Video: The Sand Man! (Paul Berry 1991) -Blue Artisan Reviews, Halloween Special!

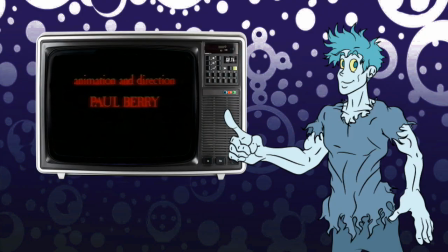And you most probably have come across Paul Berry's other works, which include becoming one of the animators for Nightmare Before Christmas, surprise surprise,
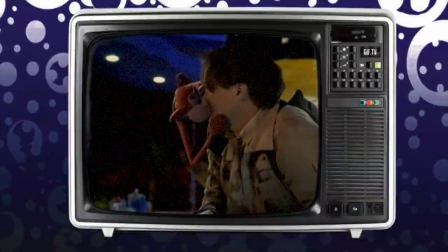and the supervising animator for Monkeybone, but sadly Paul passed away in 2001.
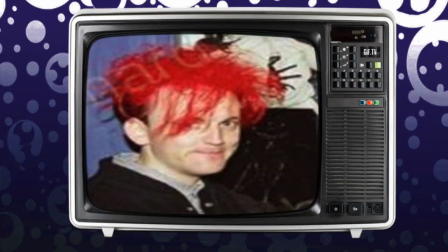He is a great talent that is sorely missed in the world of animation.
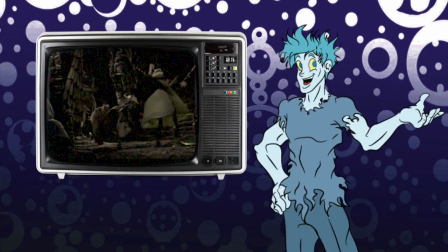But hey, let's celebrate his remarkable gift for the creative arts with just how wonderful the Sandman is.
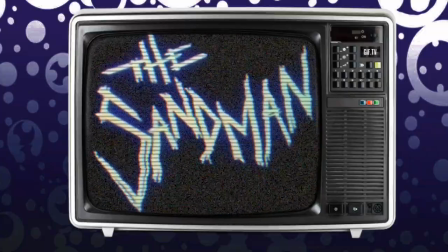The story is a short and simple one consisting of an 8 minute tale.
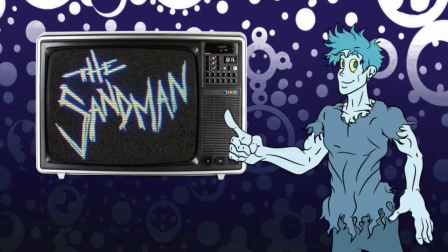It is not a story of caution, but more so one just to frighten you just for the sake of it.
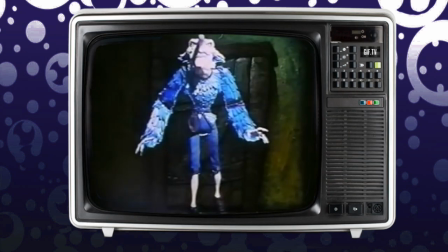The titular Sandman of this piece is a weird and creepy yet otherworldly bird-like hybrid monster of both man and beast.
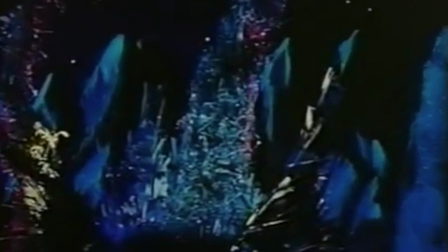He hails from the moon in this tale, where his realm is cold and dark, full of sharp iron.
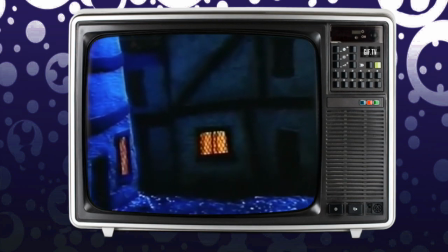Then he embarks to a sleepy quintessential European town where a young boy is playing with his drum.
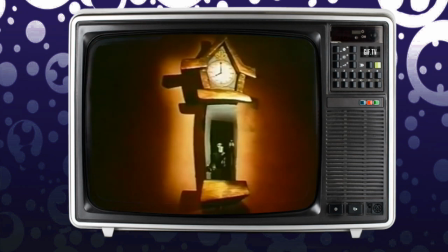The clock chimes for bed, and wow what a friendly looking cooking that is.
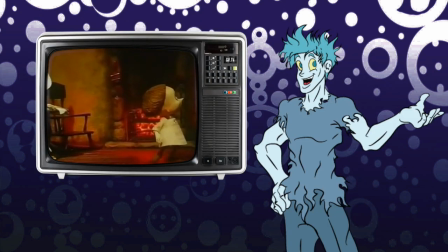And so his mother sends him off to bed. Now it's interesting to note that the set pieces are all probably designed from the Charles' perspective.
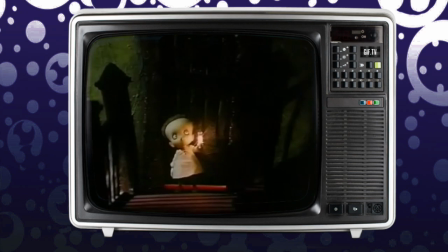We're seeing this imagined world from his viewpoint, where once his natural habitat becomes twisted and elongated to the extremes
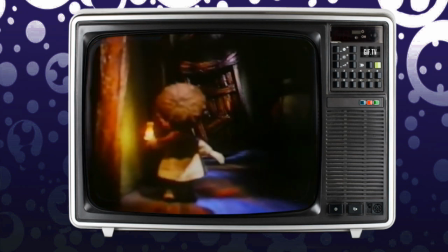that create shadows of fright and longer than what they should be corridors and a staircase that seemingly stretches out much further than it actually does.
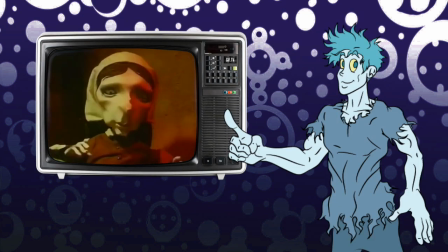I would theorize that the mother of this piece is unaffected by the Charles' viewpoint, as she, being a grown woman,
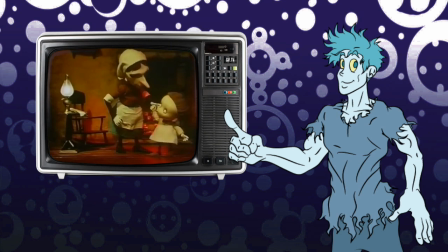would not have the same imaginative horrors that the young boy has, and therefore does not see the world the same as he does,
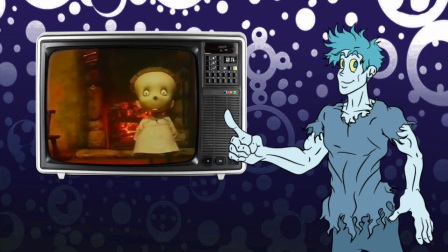and is unfazed by the set, as it just looks like the same old world in her eyes.
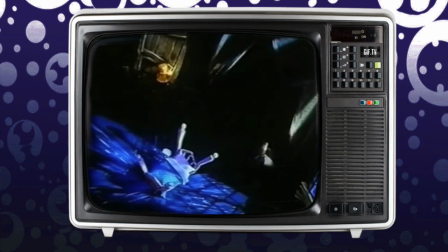Whereas the boy, of course, still envisions his bedroom to be a cold, vacuous landscape,
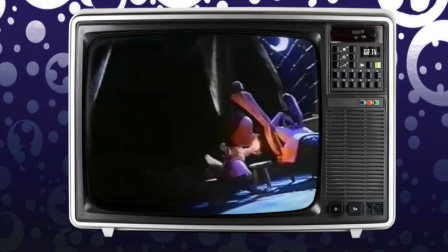with naught but the bare essentials, thus leaving the young child vulnerable and exposed.
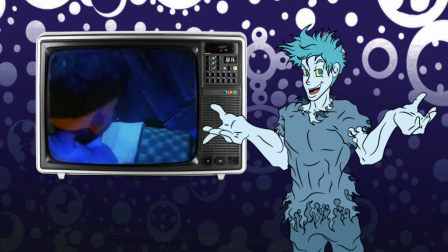Of course you still get this suspenseful and intense build up, played with the false jump scares you'd expect from a horror film,
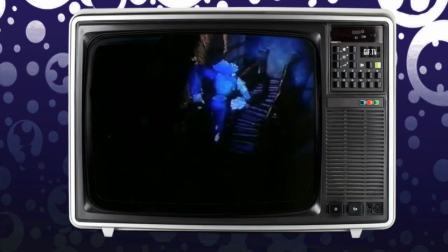but it is when the Sandman arrives that things get real. He makes his way carefully up the stairs avoiding those frustratingly squeaky
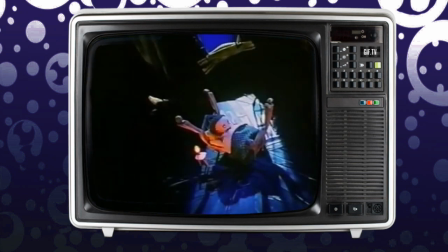steps and gets into the boys room in much a frightful fashion.
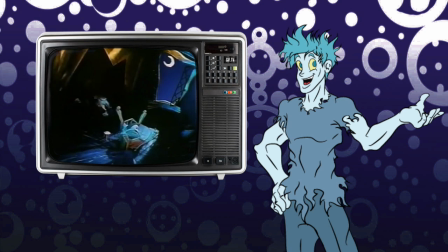To watch the Sandman come alive is an absolute true delight. He's like a ballet performer.
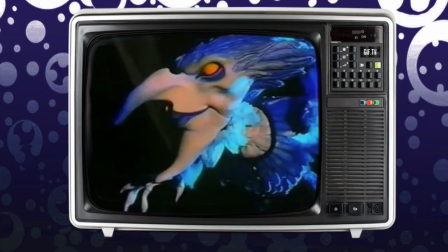He dances and prances around the set like a dark magic ritual. His puppet was so beautifully crafted too,
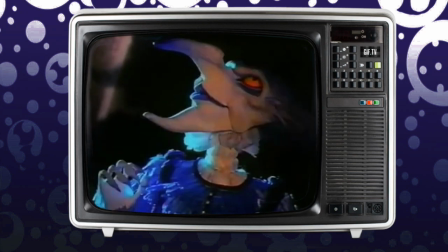you can really feel the work of muscle texture gone into his facial makeup in regards to the way he was sculpted and
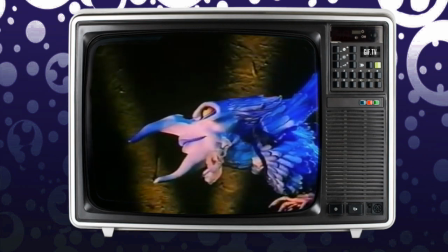of course not forgetting to mention he has a great feathery texture to his body and what a beautiful colour scheme he has as well
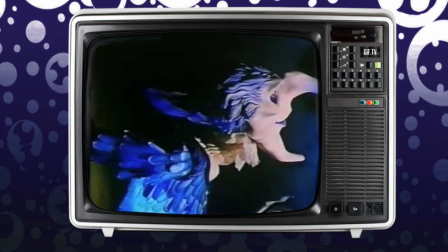a magical moonlight blue that built up his creepy persona not to mention that delightfully
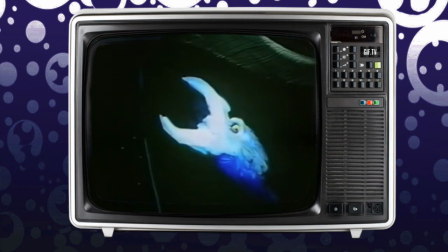fiendish crescent moon shaped face that helps encapsulate his home from where he hails from
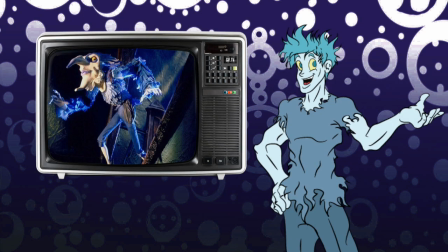He truly is an otherworldly, dark and gorgeous puppet to behold.
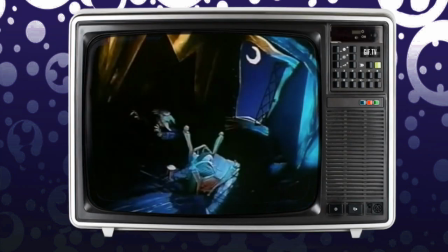He really comes into his own as he dances his way around the set, trying to make the boy wake up,
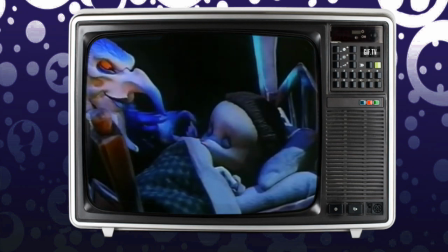but to little to no effect, until finally he gets an opportunity to strike!
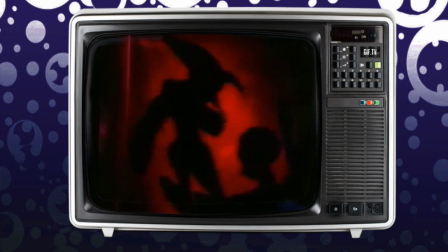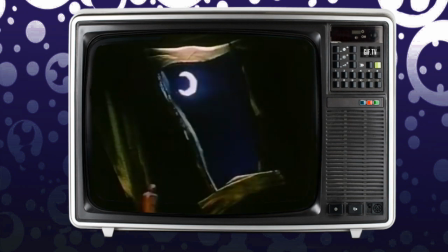As he makes his way back with his spoils of victory for the night, to reveal to us the frightening image of these horrid,
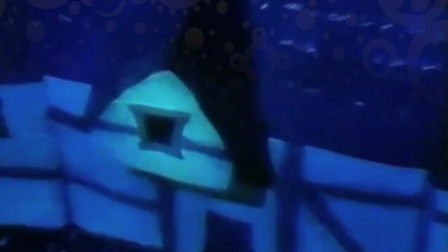screaming little creatures, and an utterly traumatic basic depiction of his latest victim,
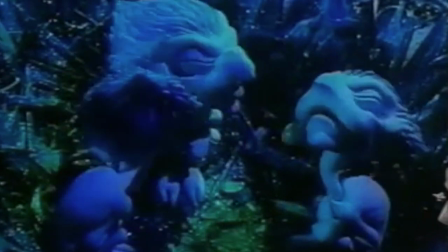wandering in the dark like abyss, searching forever for his eyes.
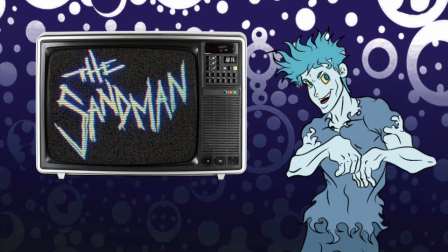A remarkably brilliant adaptation of Hoffman's story. What can I say about the visuals of this piece?
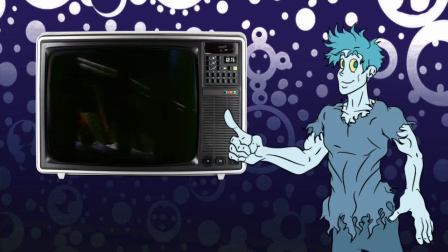First of all, let's look at the set pieces themselves. The set pieces that make up this fabricated world of the child are of great design.